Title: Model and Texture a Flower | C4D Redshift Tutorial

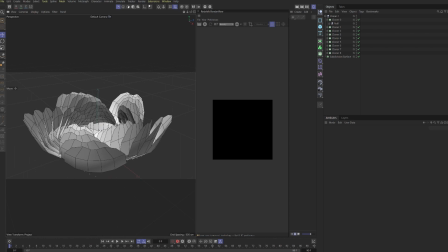[4:07]
Okay, so that's the example we've done, but obviously experiment with the number of petals, the shape, the size, the angle. So now I'm going to drop in the flower that I've already played with and got looking how I want to. So feel free to experiment with this stage a lot to get everything looking nice. So this is my one, and just a couple more notes before we keep going.
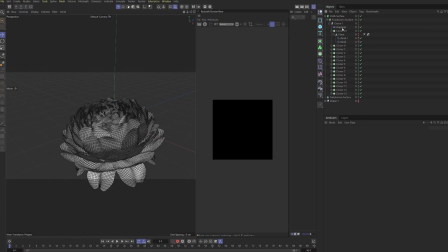[4:25]
This is looking a bit more organic, and one of the big reasons for that is because of this displacer. So we want to grab one displacer and put a really small height on it and add noise, and it just adds a little bit more detail.
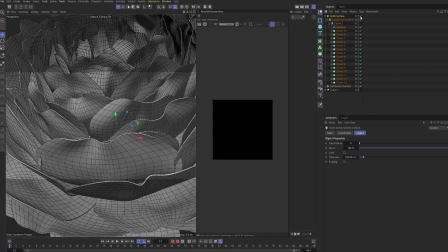[4:36]
And this displacer is affecting all the cloners. We also have a cloth surface with a small thickness, and the thickness is really important because we're going to be using some subsurface scattering.
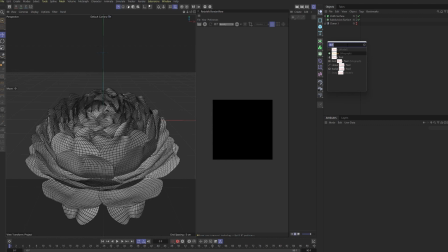[4:45]
If you have no thickness, then the subsurface scattering won't be able to work correctly, and it's going to be a real pain. So next up, touch I really like is grabbing a sphere and putting this in a cloner, and this is going to serve as our little water drops. So we'll switch to object mode and drag in the cloth surface, and then we have all these spheres sticking to the flower, which is great.
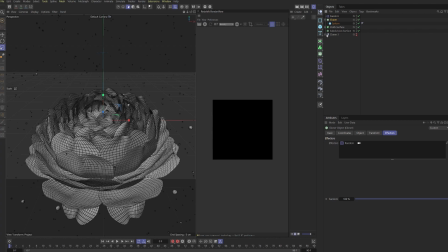[5:05]
And we also want to add in a bit of variation. So we add the random to the cloner, and let's switch to multi-instance to speed it up,
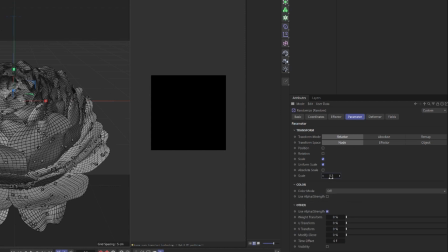[5:13]
and we'll turn off position, and for our scale we're just going to play with a small amount because we don't want everything to look exactly the same. And I normally use uniform scale, but in this case I think I'm going to switch it up a little bit. I can imagine the water wanting to run down the flower, so maybe we can make the variation on the Y a little bit bigger.
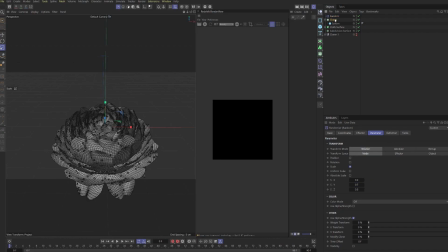[5:30]
But again, this is just taste. We can of course scale the sphere directly as well, and I'm just going to up the count.
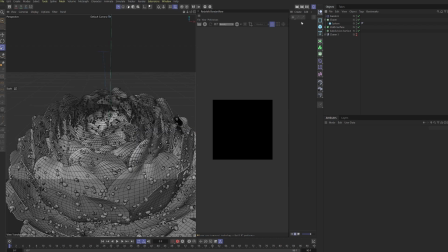[5:35]
It looks like a lot now, but when we start rendering it, you can see the drops are just transparent water, so it's easy to miss them.
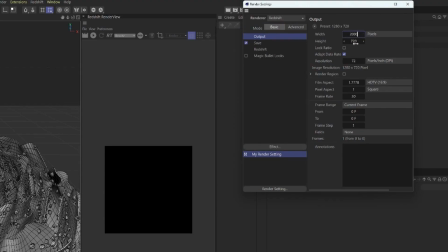[5:41]
So I need to switch over to Redshift now, and I'm just going to change the width height to 2000 for an Instagram post.
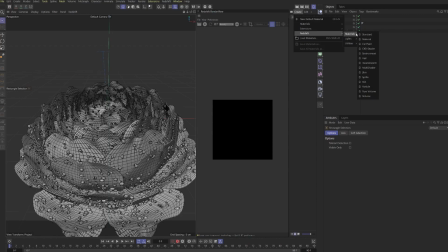[5:49]
And now let's create a stand material.
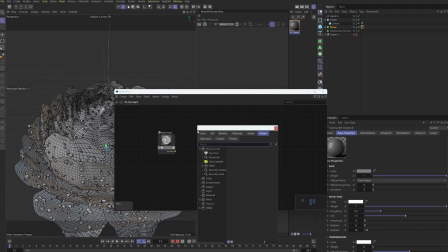[5:58]
Okay, so let's start out with a max on noise, and let's grab a ramp, and we'll put this into the input.
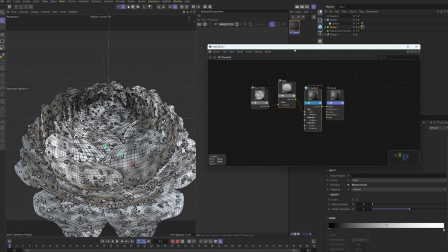[6:07]
And we'll drag this into the base color for now. Later on, I'm also going to put this into the SSS, but there's no need to do that yet because it's going to slow everything down. So we'll just play with the base first, and then we'll sort the SSS later. So let's grab another max on noise and plug it into the roughness, and we'll grab one more, and this is going to be for the bump.
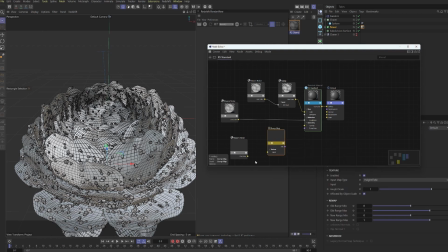[6:24]
So I like to do this setup at the start, and then after this we can solo all of the nodes and dial in each look. And I'll endeavor to do this pretty fast today, but just give you guys an idea of how I go about this.
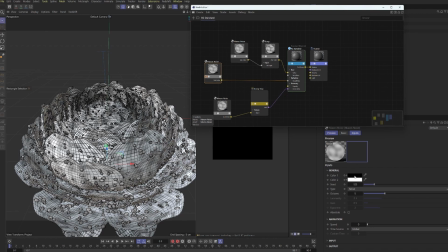[6:35]
So we can click this little S, which means that's the only thing we're going to see on the material, and I'm just using the preview, not the redshift view, because this is just for the noise, so it's a really quick way to see the scale. So I think I went with gaseous for this one, so we can turn our overall scale down.
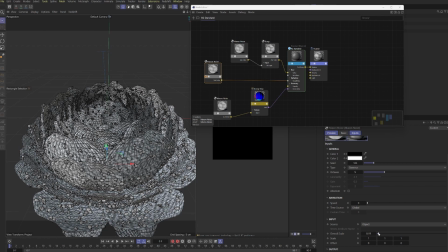[6:50]
And also because of it's a flower and I'm trying to think about the sort of veins and texturing inside, I want to scale this up on the Y so we get a bit more directionality. So I think that's looking good to me. So we'll unsolo that, and then let's look at this ramp.
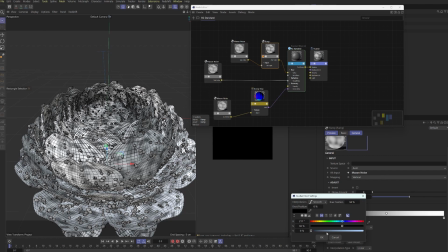[7:04]
So a ramp is really good because we can take the data from the max on noise and easily add color.
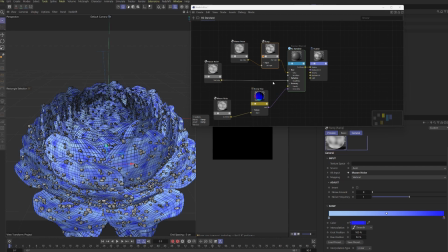[7:11]
And please take longer to pick your preferred colors, but I'm just gonna run through quickly. And now we can play with the scale of the noise. And I'm going to up it on Y again so that we get this kind of directionality that we've been talking about today.
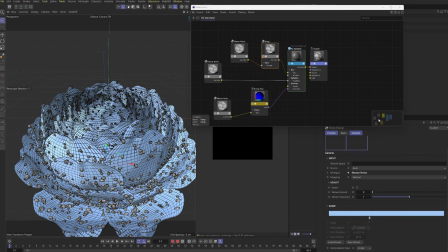[7:25]
And then we can use the ramp to potentially really dial it in and add more contrast.
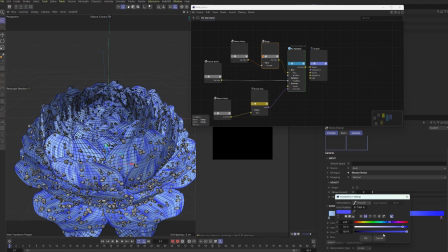[7:31]
And I think for most situations, we're going to want a pretty small difference.
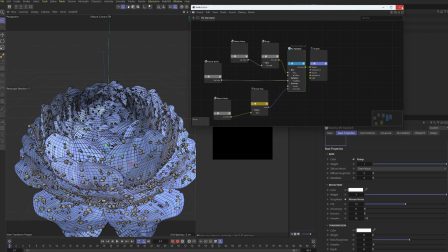[7:36]
So even here, I think the purple might be a little bit too much, but we can have a first look at this.
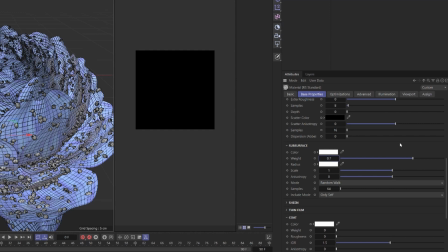[7:42]
So in subsurface, let's put this up to 0.7. So we don't want it completely subsurface.
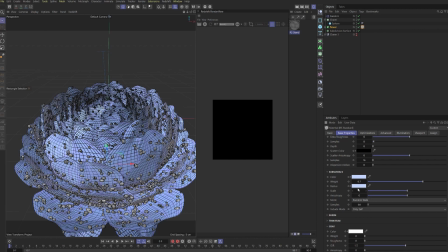[7:47]
We want a little bit of that base color leaking through still. And for now, let's just put in a random color, but later we're going to plug our ramp in when we're ready for the final render.
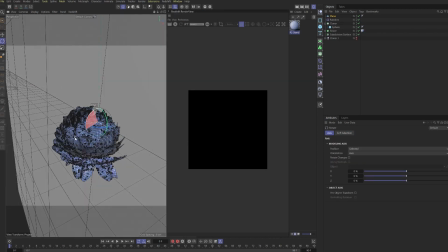[7:56]
And we're going to set up our background as well. So a good background is really important to get a nice gradient.
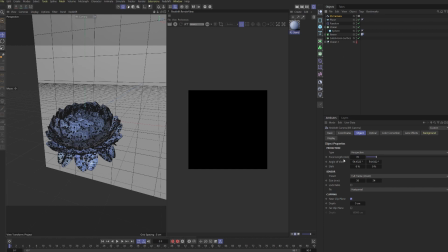[8:03]
So let's set up our camera as well, and we'll increase that focal length.
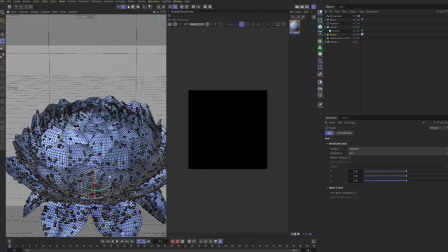[8:07]
I think the larger focal length looks really good for the flower. And let's just turn this on its side a little bit to add a bit more interest and give us a more interesting composition.
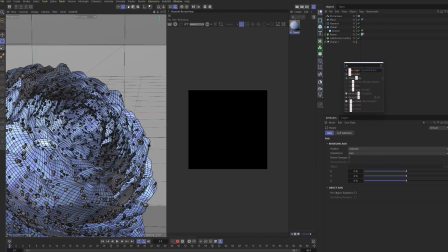[8:16]
This is also a good way to display the petals, in my opinion. And now let's grab a couple of area lights.
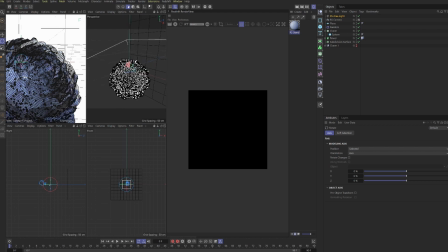[8:24]
So we'll scale this down. So let's turn this around. So this can be like a top-down light.
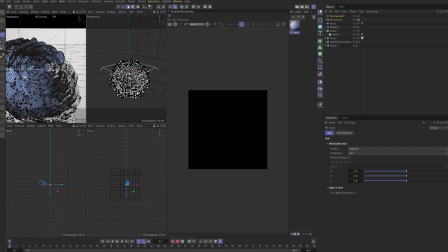[8:30]
So I'll make it a lot smaller, something like this, and drag it up. And make sure we have our camera selected just so we can see what we're working with.
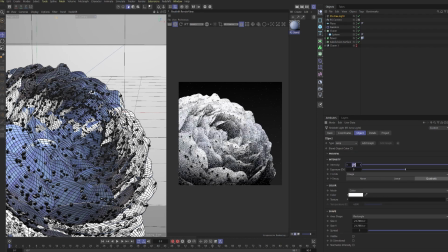[8:38]
So right now this is looking horrendous, and it's because we're missing some lights and materials. But I'm going to turn this intensity down because the flower is obviously completely blown out.
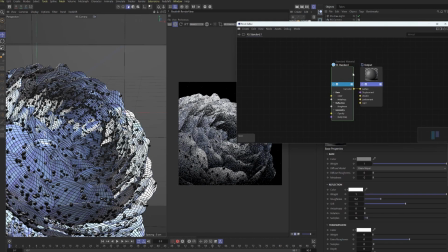[8:48]
And half again. And now I want to create another material. Okay, so now let's just give this a blue color that's similar to the flower.
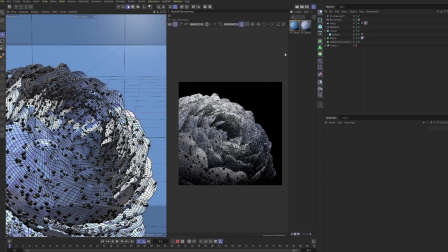[8:57]
And we can put this on our plane. And I'm really enjoying this kind of single color setup that we're doing.
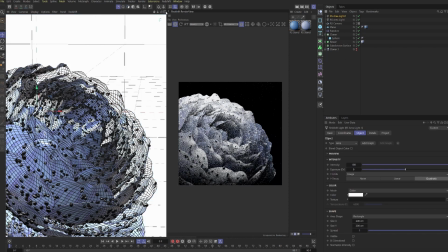[9:04]
But the reason the plane still looks trash is because we don't have an area light on it. So we need to set up a light that illuminates the base, or the plane rather.
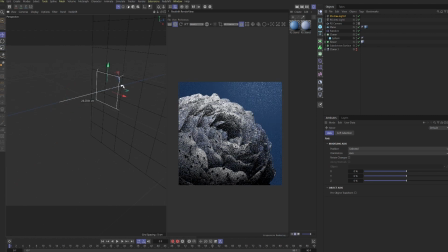Okay, so in this instance, if we have the plane straight on, it's going to be hard to get the gradient I'm looking for, and it's going to come out much better if we have a light shining down from the top.
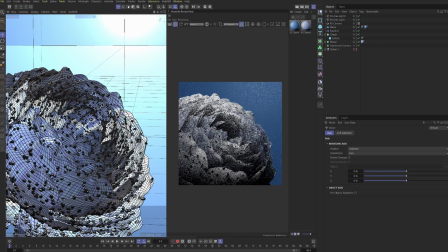[9:28]
The reason I want to do it from the top is that if we have the light bleeding down on the background from the top rather than the bottom, it's going to tie in with the lighting that we have on the flower. It's going to make sense. If we have a completely different attitude to the lighting on the back, I think it looks sort of weird.
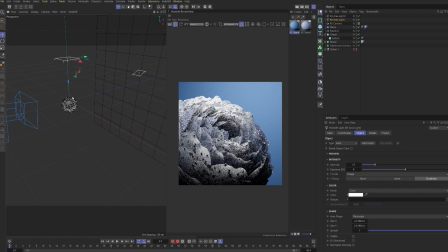[9:44]
So we're going to bring this main light on the flower back a little bit, because I think it's a little bit much.
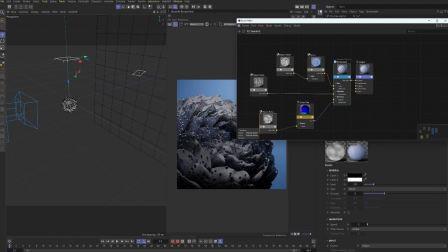[9:49]
So at this point, I'm just going to speed through these last couple of minutes because this is finishing touches, sort of.
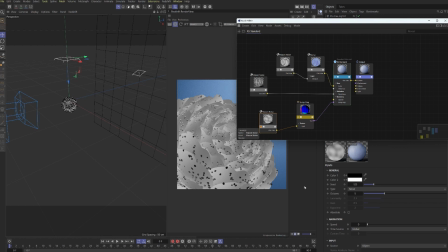[9:55]
So to get a final render, you need to play around a lot with all of the settings. And I think it's kind of pointless to show you guys too much, but you just need to go back and forth between materials, lighting, composition, and get something that works for you. So for example here, I want to make the bump a little bit smaller and also give it that directionality so it ties in with the noise texturing that we've done so far.
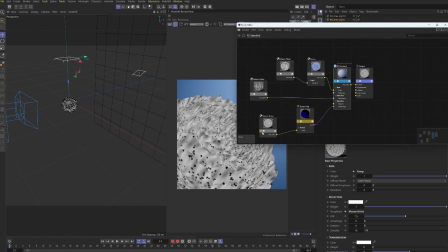[10:18]
And I also need to make sure to turn off the solo so we can see the final.
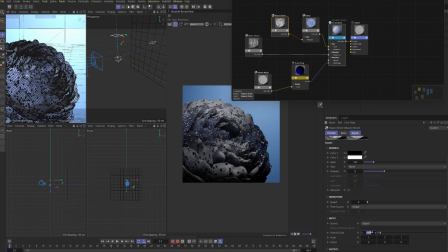And we might tilt this main light so it's hitting the flower a little bit more head on.
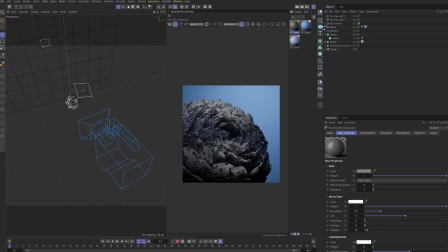[10:33]
And now we need to grab another standard because we haven't fixed our water yet. So let's drag that onto the sphere. And then we're just going to go into our transmission and turn it up to 1. And because these droplets are so small, I wouldn't worry too much about trying to dial this in.
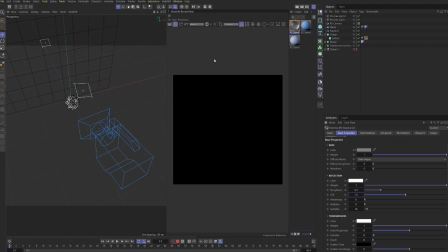[10:48]
I think it'll probably give us everything that we need.
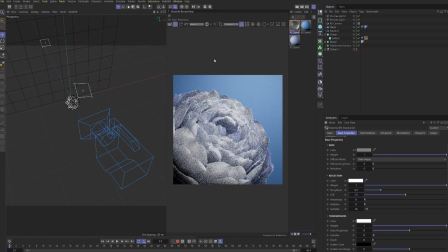[10:50]
So we'll need to do a final render at this point to see what everything's looking like, because the SS can come out looking a lot different, but it's still too light for sure. I think we're starting to get there though. For the final, I also need to make sure that we plug our Maxon Noise color ramp into our SSS color,
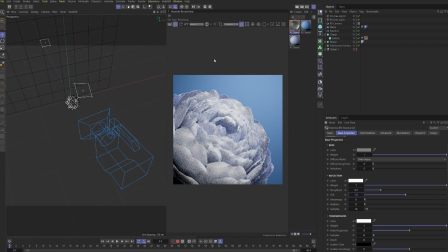[11:06]
which I think will add another 5%. And we can always look at lightening up the background a little bit more, because right now the light blue isn't working perfectly with the flower. But that's kind of how I went through this project, and I hope you guys got something out of it. So I've been working on animating something like this.
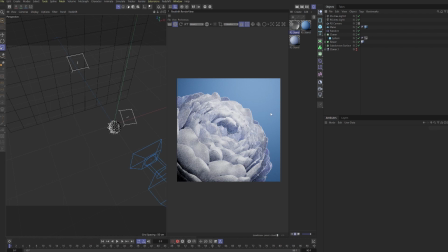[11:21]
There's a test of it out on Instagram if you're interested, but I'm going to be putting some more time into making this look better.
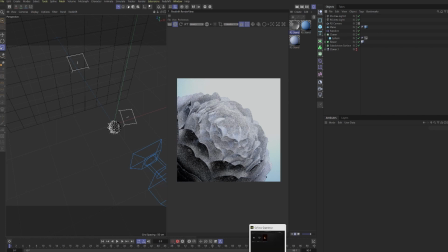[11:28]
So when I've found a good solution for animating flowers, I'll let you guys know, and I'll see you guys in the next one. Cheers.